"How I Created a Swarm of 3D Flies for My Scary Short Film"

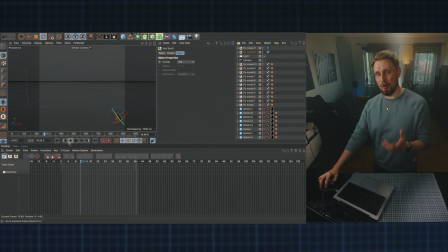4:08 Now we have our fly facing the correct direction it's traveling in. So let's go out to our camera view and just check it out. And we can see that it's doing its thing, looking good. From here on out,
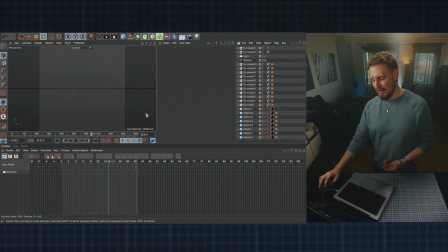4:24 I just duplicated what I did a couple of times to get this bunch of flies across the frame like this.
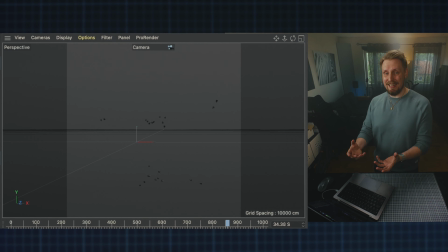4:32 And I made sure that the Vibrate Tag that I was baking into these flies were all a little bit random. So I didn't bake the exact parameters from the Vibrate Tag. So that looks pretty good. And now it was time to just render this asset out.
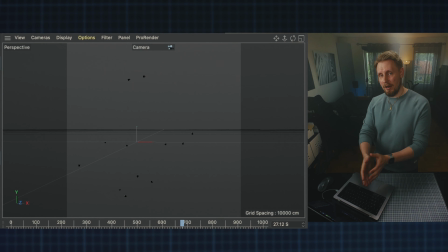4:49 And I made sure that the flies are not moving out from the frame in this rendered out sequence. Because in composition, you don't want the fly just to be cut in half because it's moving out from the frame.
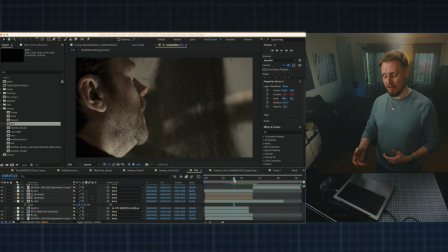5:03 When I had all of these rendered flies in a sequence, I brought them into After Effects and did all my compositing.
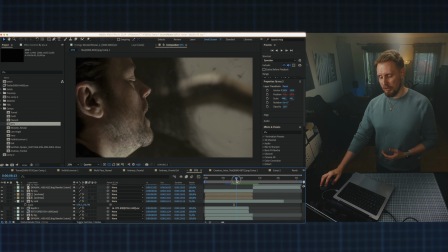5:12 And I have this example here where using a bunch of layers of this sequence,
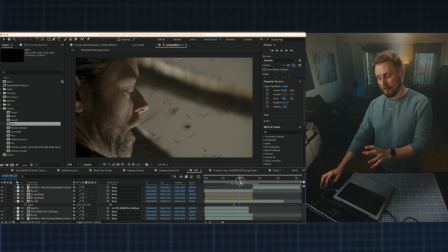5:18 I'm putting some of these flies scaled down in the background behind this monster, and I'm also having a layer between my actor and the character. I'm also taking this asset and scaling it up very large so we can get
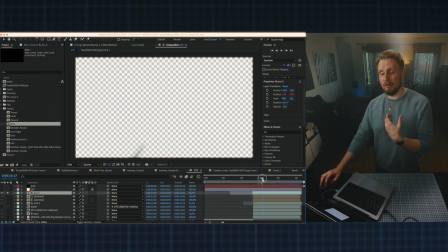5:35 flies moving across the frame just in front of the camera like this. But here I'm making sure that I'm blurring it and putting a lot of motion blur on it, just to make sure that we don't get a detailed view of this basic crude model of the fly.
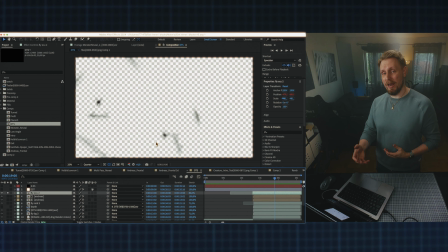5:53 And here's an example why it was important to actually have a model of a fly instead of spheres.
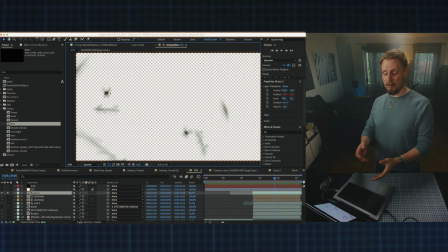5:59 If I were to use spheres instead of this crude model, that will be very evident here in this shot. Instead of this shape of a fly, you would just get a little blurred out circle. I also want you to note that the sound design here in this entire sequence is selling this effect of these flies. So I spent a little time doing the sound design on these flies by using
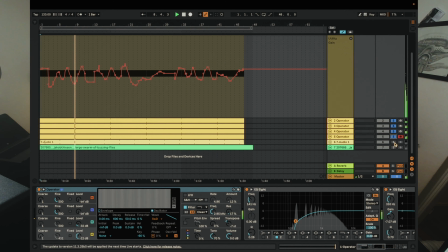6:26 synthesis and also finding sound of actual flies on the internet. And then merging these two together to get this disgusting buzzing sound of all of these flies.
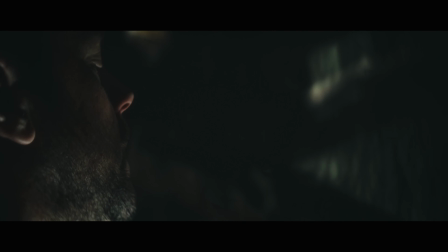6:40 It's time to wrap up this video. I know this was a very specific video, but maybe some of you out there can use some of these tips in this video. And also, I am thinking about taking all of these things I'm creating, these assets, and making some kind of a digital store maybe. Would you be interested in something like that? Let me know in the comment section. I'll see you in the next one. Bye!